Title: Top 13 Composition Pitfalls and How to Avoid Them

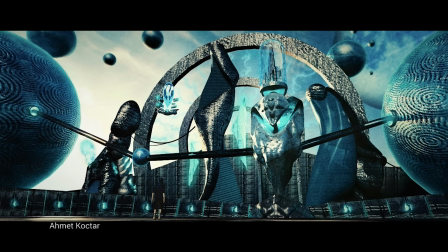two things it needs right now, first thing to define the character and the second thing to add an aerial perspective.
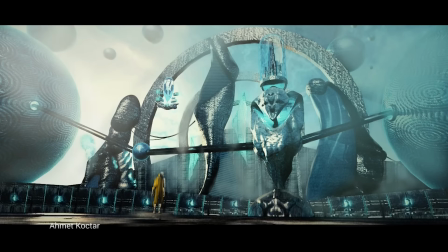and just by playing with aerial perspective with atmospheric perspective we added so much depth to it and in my opinion this epic sci-fi thing greatly benefits from it.
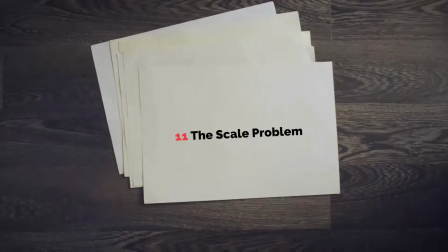another very common problem that I see so often is the scale problem and I know it myself when creating a scene I just
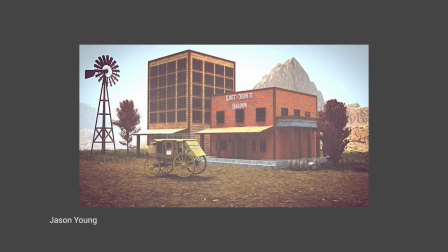happen to ignore the scale and one of very efficient way to fix this behavior is to add a human figure in the scene human model.
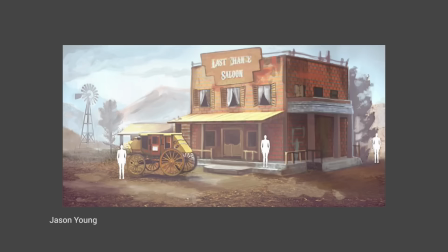by doing it you will create a stellar scale reference and will plan your buildings and whatever else accordingly. as Guillermo suggested you can download the human model
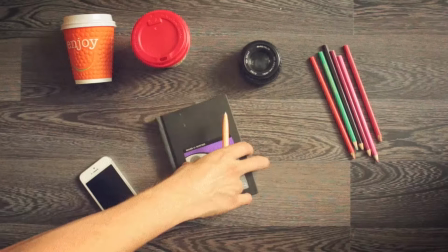from blend swap and append it to your 3d scene even before starting modeling.
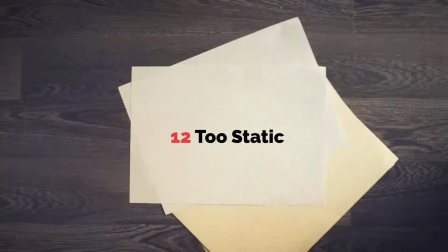okay we're almost there and the next psychedelic thing is too static composition.
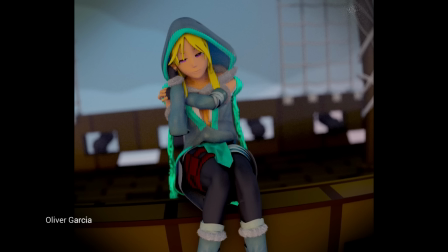and what do I mean by saying static? if you have lines in your composition, the lines in the cloth, the lines in the background, in net.
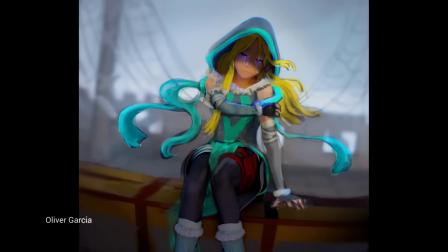you can add a flow to it, you can curve it so it will point out to your character and create an interesting dynamic stuff going on. and it's not only about the pose of the character, it's mainly about the flow and the tension of the lines.
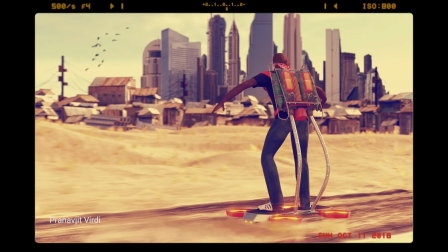but i'd like to say a few more words about the pose. so if your scene implies the fast movement, pose your character accordingly.
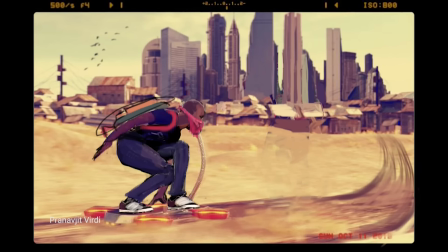and in some other cases you can increase the dynamic look of the scene by tilting the camera, but that's a whole different story. cool,
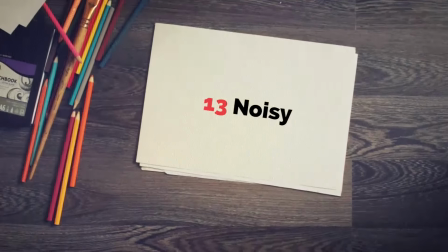thanks for staying with me and another composition pitfall for today is too noisy.
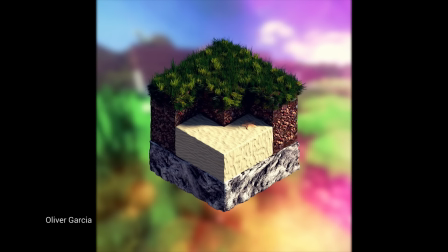if you look at the image and you notice that it's a bit oversaturated or the background is a bit cluttered, ask yourself,
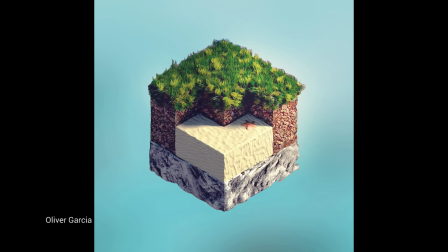can I just remove something? can I make it simpler? because as I've it's all about guiding the viewers eye.
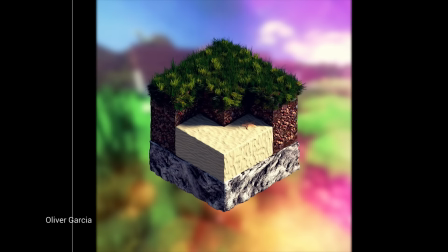what is the point of interest? what I can remove? that are the questions and we just covered
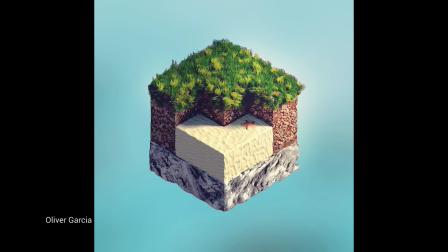the main composition pitfalls that you can avoid by using these 13 techniques. thanks and looking forward to your new artworks with improved composition. alright I hope you enjoyed the tutorial that was Gleb Alexandrov for creativeshrimp.com and And see you next time. Looking forward to seeing your next artworks with improved composition. I hope you've learned something from these 13 most common composition pitfalls. Looking forward to your next works. Take care. Together we'll change the world of computer graphics.